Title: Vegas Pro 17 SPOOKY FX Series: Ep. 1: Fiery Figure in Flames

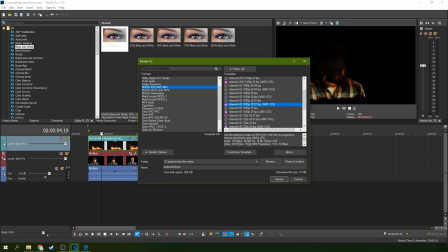250s
That's not how to spell. And that's good enough for us right here.
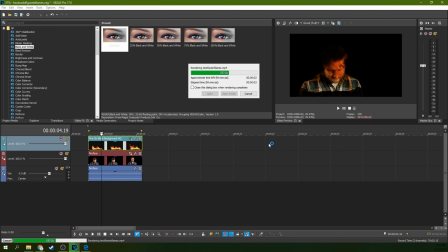255s
And once I render that out, we've got a face in the flames.
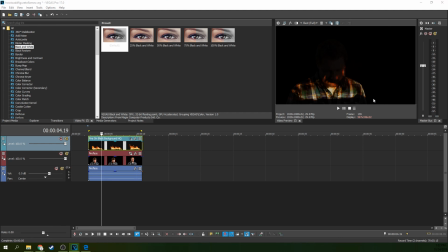261s
So I'm going to open folder so I can grab that footage here.
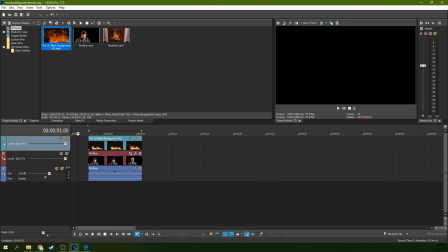266s
And I'm going to go back to Project Media, and I'm going to bring the face in flames into the Project Media. I just clicked and dragged it from a project window, from a Windows Media Explorer window.
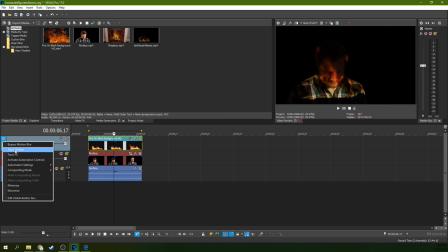280s
And then now you need to go back to this leveling in the composite mode and turn that off. Go back to Source Alpha. So now you have this effect right here.
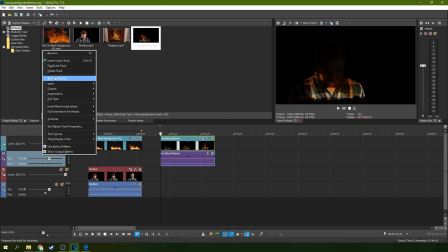294s
You can delete the audio track, right click delete track to get rid of the audio,
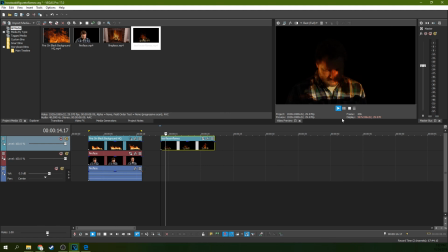298s
because In this example, none of the audio is needed from the original source video. It's just a video effect, not doing anything with the audio right now. Definitely adding in creepy music later, though. Or you can add in fire sound effects. If you actually have a real fireplace, you might already have those fire sound effects.
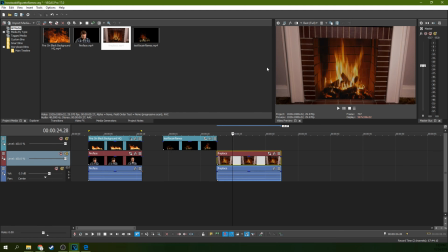318s
So here's my fireplace. It's not a real fireplace. I have another video, I'll link it, where I actually make this fake fireplace. A real fireplace would do better, I just didn't have one. So fake fireplace, boom.
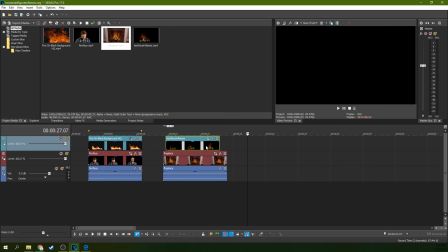329s
So now we got a fireplace. So do the same thing up here. I'm gonna fade it in and fade it out. And so you can fade by just grabbing the top corner of your clip there and pulling a fade.
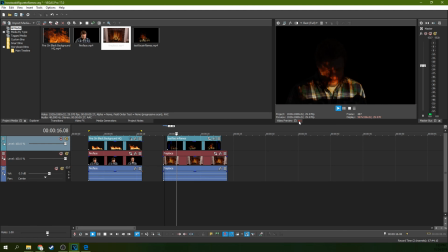345s
And so this one's now on top, and you see it fades into the figure flames. And then it fades back out.
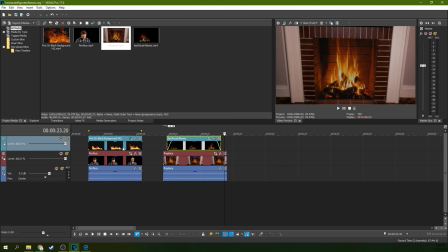353s
So we want that to happen only inside of the flames. So now, go back up to this one. We're going to change the kind of mask it was. We're going to go to composite mode, and we're going to go to, I believe it was add.
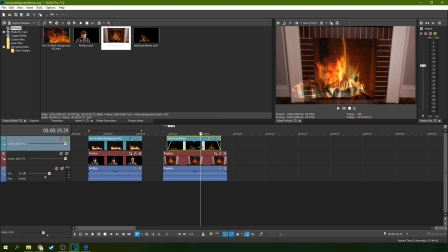366s
Yes, add. And see, now that you can kind of see how it blends with the fire and everything. That's kind of cool looking already. So we got to get this centered a little bit more. Again, we're going to go to event pan crop.
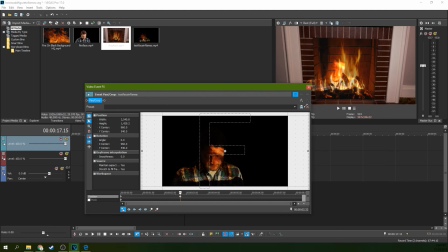385s
And I'm going to zoom out by just grabbing the corner and pulling it out.
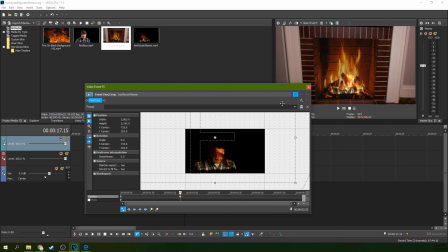390s
And putting my shoulders inside the fire there. And so now,
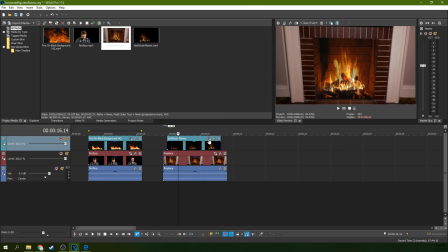400s
whoops. Okay, so if that happens, what you did in your event pan crop is you've made a keyframe over here,
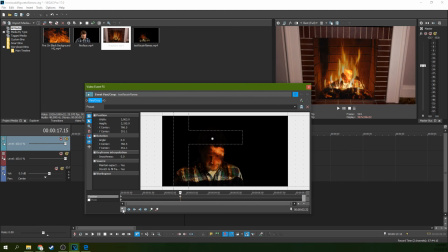407s
because this, if this little button sync change it cursor is there,
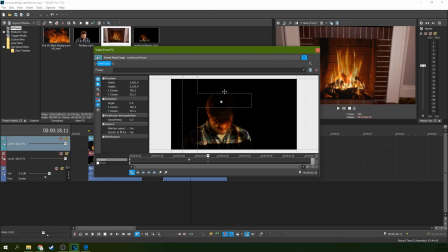411s
where your cursor is on this window is where your cursor is on the timeline,
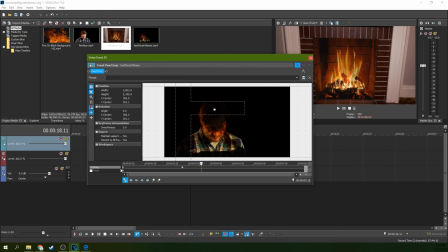416s
and vice versa. So my cursor wasn't at the beginning, so I made a keyframe. So to fix that, you just delete the original keyframe. If you want to, you can slide this all the way up here, it doesn't matter. And then there you go.
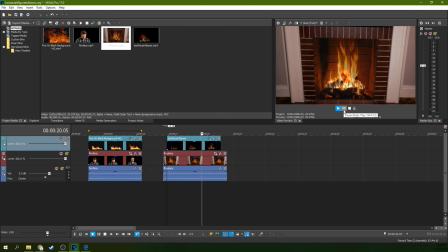That's it. That is how to put a flaming face or figure in a fire.
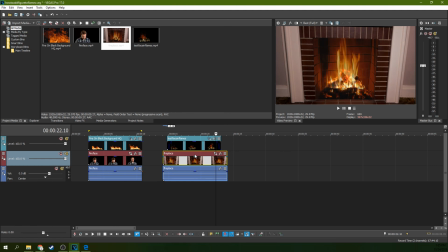442s
A lot of alliteration there. And you can do this with a lot of things, figurines, effects. You could even do this with CGI kind of things.
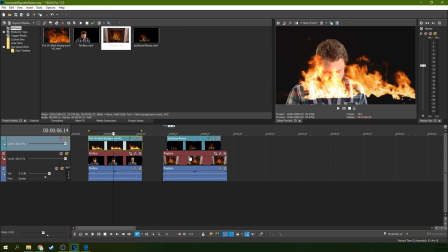452s
As long as the most important part is taking your original thing and giving it that fire overlay, so that way it has that flickering, dancing look within the figure itself.
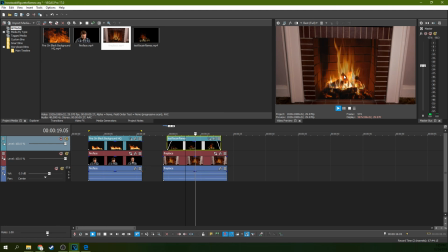461s
And then when you add it to the fire, it kind of just blends right in as if it's coming from the fire. So that is how to add the figure to flames. And that is part one of our spooky effects series.
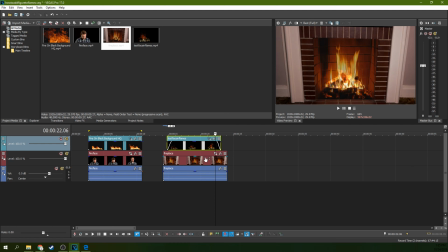473s
Part two, you're going to have to tune in to find out. So keep watching. If you buy or subscribe to your Vegas stuff through my affiliates link, that helps me out a ton. Thank you for watching. And we got plenty more where this came from. I'll see you next time.